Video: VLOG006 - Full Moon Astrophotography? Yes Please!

Hey guys, what's up? I'm in Queenstown for the night because I've got some work down here, and while I've been doing some night work, I've just been looking over the lake at some mountains and saw that the moon's shadow is casting some really nice light on the mountains coming in and out of the clouds. So I'm going to go down and see if I can time-lapse that from the waterfront in Queenstown. So come with me on this quick behind-the-scenes vlog and I will show you what I am shooting.
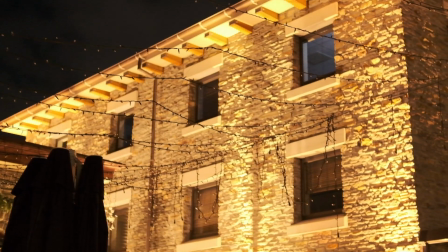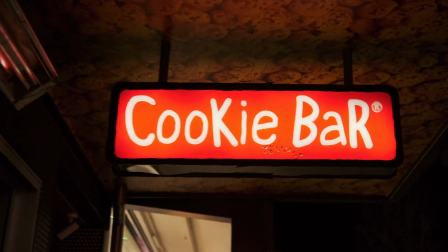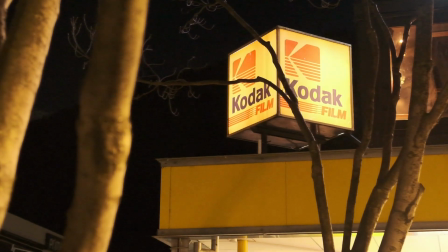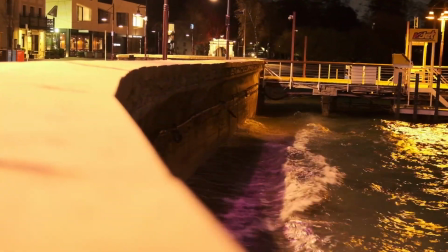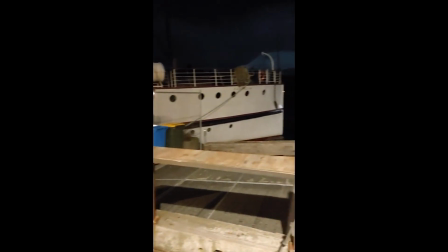So this is the area that I've chosen here. It's not much to look at.
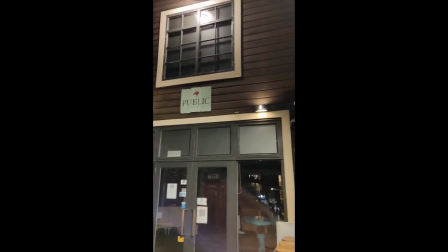It's the outdoor area of one of the bars behind me, public kitchen in Queenstown. And I've selected this spot because one, there's not many people here, and two, it has the urn store here,
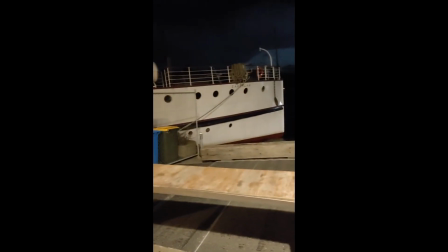which is one of the most famous ships in New Zealand that's been sailing on Lake Waikato for
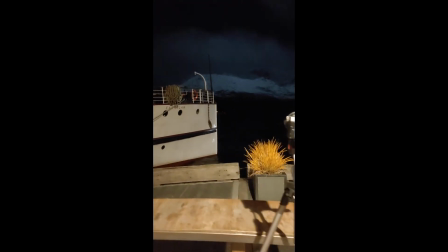forever, essentially. So I want to use that as some foreground and create some depth of field in the photo.
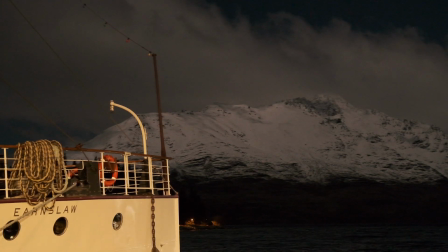So this is the setup that I've finally decided on. I've moved my camera left and right to try to get a wee bit of a different perspective, but I quite like this one.
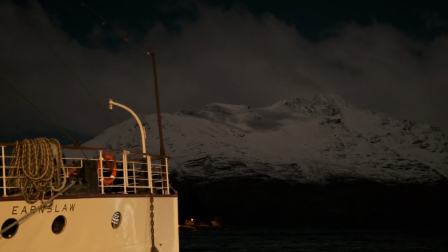So if I move my camera back and forth, I'll show you what it looks like.
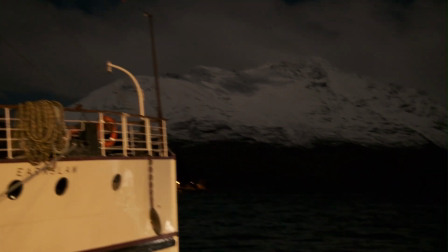I thought about coming across and doing something like
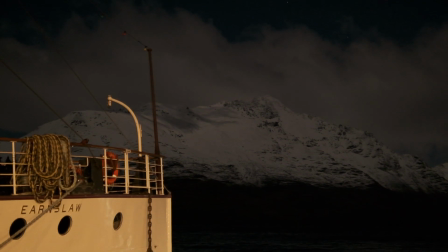this might be nice, but I think I miss out too much of the mountain on the left hand side.
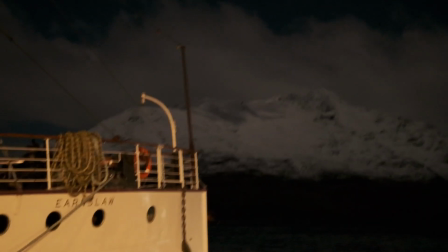And then I keep moving my camera across
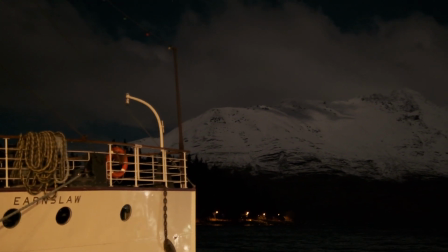this way so it looked more like that, but I think the too many lights on the peninsula over there, and then I don't have enough of the mountain
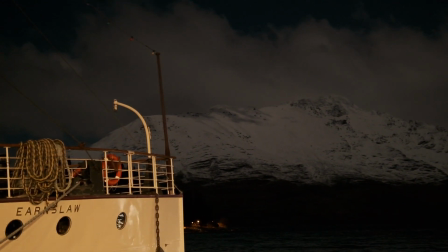setting up like that, I think works pretty well for me.
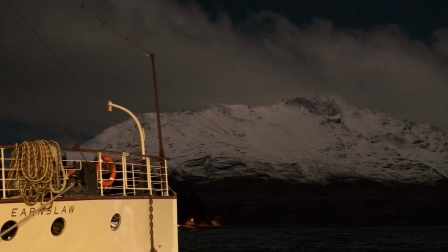The Urnsaw name and a few of the windows in focus with the mountains in the background and the clouds above it. What you probably can't see on camera is that there's a lot of light and dark areas on the snow because it's a full moon,
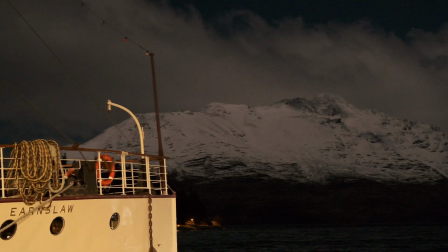and so it looks quite cool as the shadows come and go across the mountains, and that's what I'm here to time-lapse today.
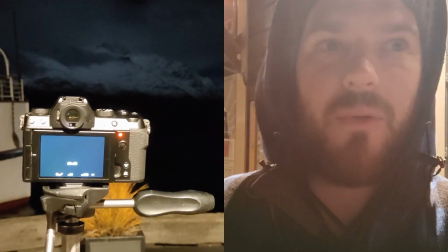I'm shooting on my VLOG006 f/1.4, 33mm, and my Fujifilm
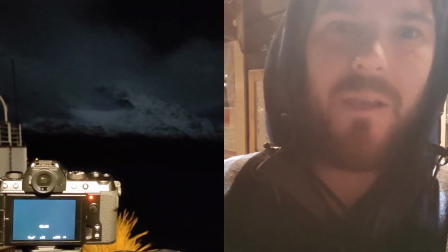in the background, and I'm focused on that.
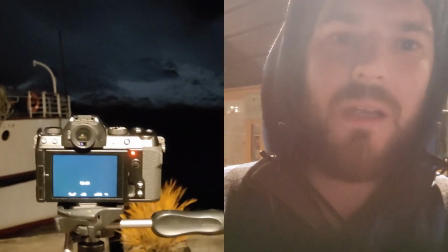The settings that I end up going with the camera are a 4-second shutter speed,
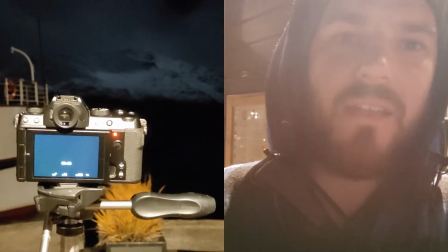an ISO of 1000, and an aperture of f/2.8.
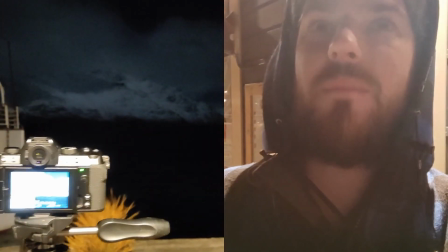So it gives a little bit of an out of focus background, but because the moon is a full moon tonight, it's pretty bright,
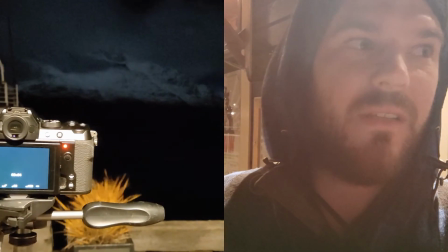and so a lot of settings are a lot lower than I would usually use.